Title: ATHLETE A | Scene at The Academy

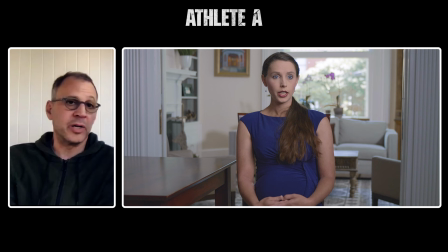8:15 Athlete A is really the story of the stars aligning, where the reporters, the journalists, the lawyers, the criminal investigators,
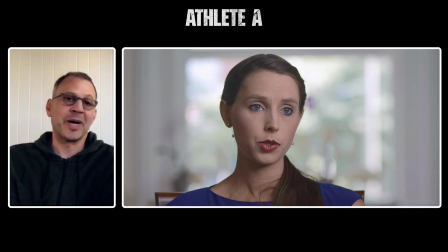8:21 the prosecutors really all came together at their very specific moment in time to bring down this one guy within USAG.
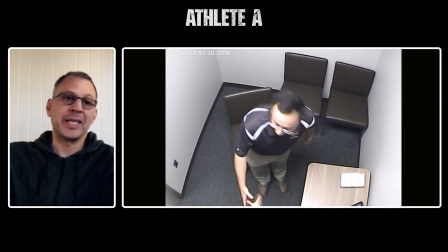8:30 And here we're about to see the footage where the police investigator, Andrea Mumford, meets Nassar for the first time.
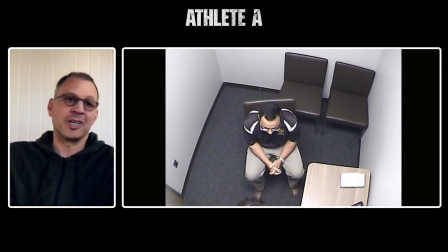8:39 And he comes in kind of all sort of cocksured and confident that he's going to be able to squirm out of yet another complaint against him.
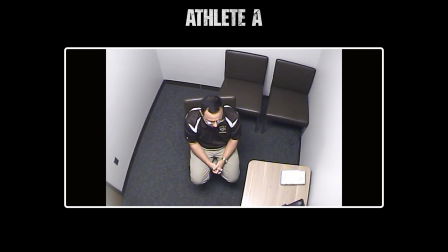8:48 And you watch his body language change in this incredible surveillance footage that police took of the first Nassar questioning.
Now, how long have you been doing this, Tiffany? I have video from 30 pounds ago. It would have been in the 1990s, you know what I mean?
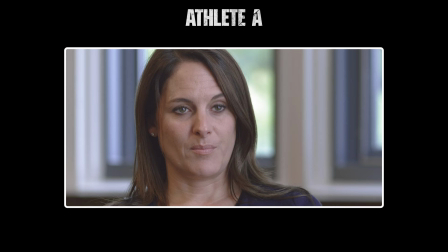9:07 And I started asking him about the 2014 investigation. there were certain protocols that were put in place about getting informed consent,
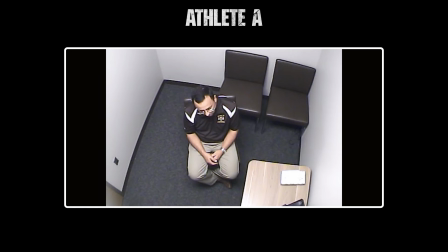9:15 having another medical person in the room, wearing gloves. Have you had any instances where there hasn't been anyone in the room for an exam? There would be some on occasion, of course. That just is the way that with medicine is now, it's difficult.
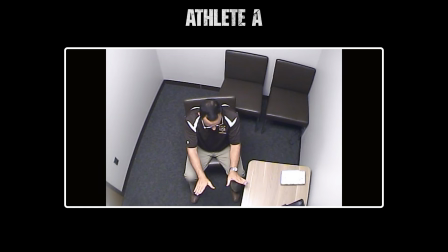9:30 Would this ever involve digital anal penetration? Only if we're doing a coccyx problem. If I actually have to fix a coccyx...
When we finally got the hard drive filled with little Nassar clips, such as this one,
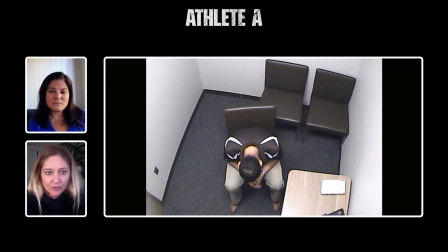9:45 Bonnie, you can talk about sort of the decision to interview Nassar, not for the film, and what role this tape plays. Well, certainly his character comes through, we felt, in the surveillance footage.
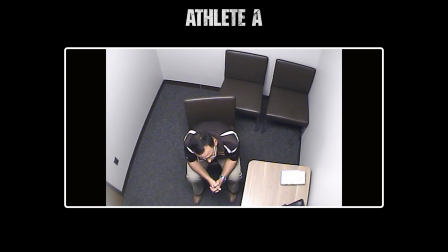9:56 And I want Don to talk a little bit about the different ways that we edited this scene over time. But the combination, as John was saying,
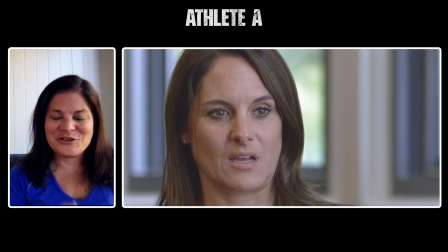10:02 of his body language kind of changes and becomes much more nervous and twitchy over time because Andrea Mumford does not let him lie.
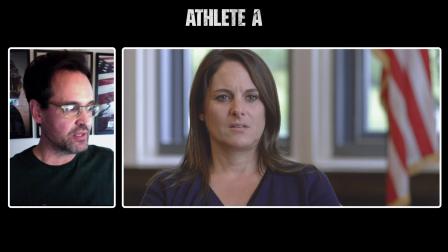10:11 She just keeps going at him. Yeah, it's such a satisfying moment in the film because you had to basically let Detective Mumford...
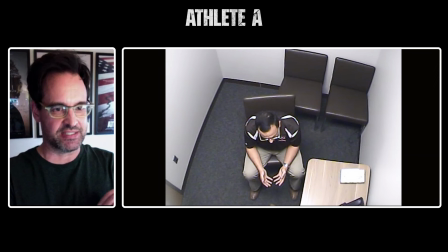10:21 You wanted to see her work her magic with him and slowly turn the tables of justice.
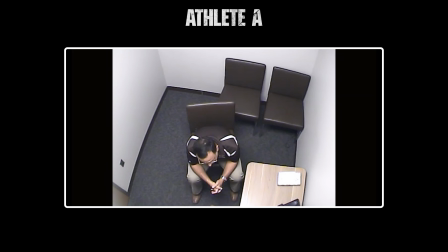10:29 You're witnessing it happen.
If I'm talking to the patient... You put yourself being a teenage girl. Okay. All right? Okay. Okay. Most people that are sexually assaulted are very uncomfortable, they don't know what to say.
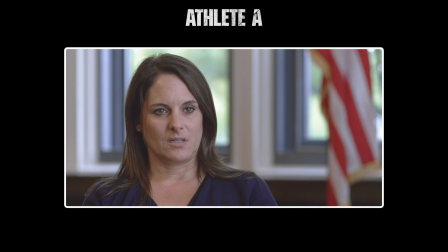10:41 Okay. He would talk about medical terminology referencing certain parts of the body, and then he would say, oh, you don't need to know all that, or you won't understand all that.
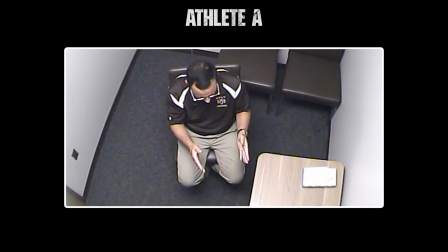10:53 The sacro-tubors, like, there's, it runs from the pubic symphysis, the fossil form process, it runs, it's like the pelvic floor, okay? You don't understand that stuff. So you're really coming in.
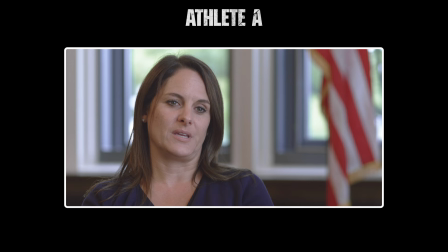11:04 And I didn't understand all that, but it didn't matter because he still couldn't explain to me how any of those parts
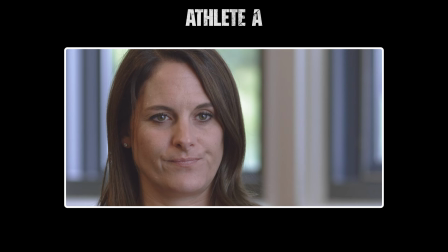11:13 or injuries to them would require vaginal penetration to fix.
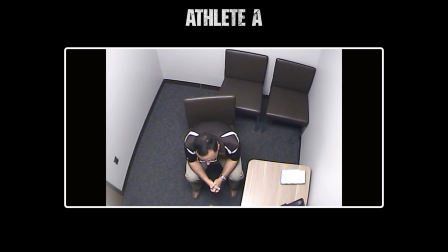11:22 Do you ever get aroused during these exams?
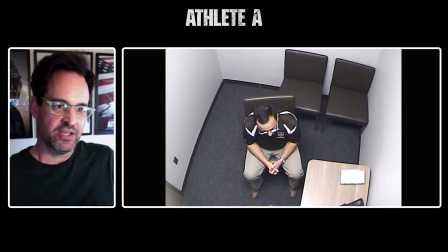11:25 This actually is one of the only scenes that got longer in the film because we let this play long enough where you see her give Nassar enough rope to hang himself so it it's really amazing like what Bonnie and John were saying just to watch him come in with his dumb jokes and
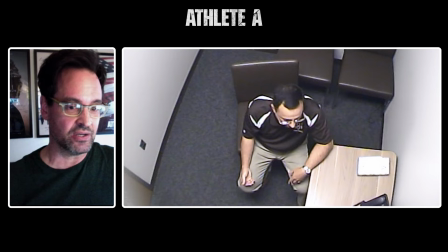11:42 you know this is I'm gonna you know I'm gonna be leaving here soon this will take five minutes and then he she just like you know sinks her claws in him and and he realizes that he's he's been caught he goes from like cocky and relaxed to defensive and completely exposed And so,
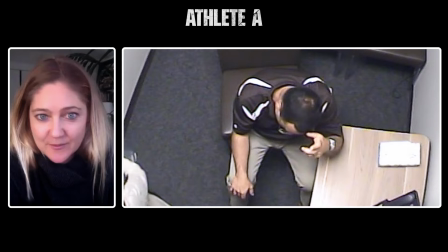12:00 like last time, there will be an investigation. Right. OK. OK. All right, I'm going to go grab the card.
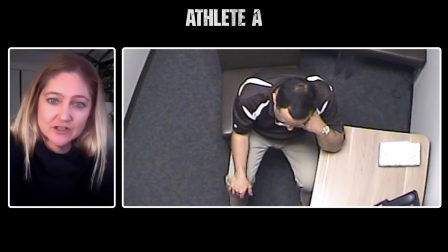12:05 Imagining how things could have been different as Steve Penney had asked any questions of Nassar, you know, you could imagine this totally different future.
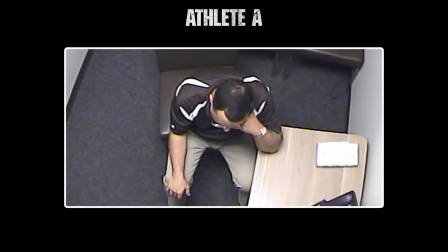12:14 It's very powerful, too.
As we started looking into the Nassar case, we talked to Nassar's lawyer.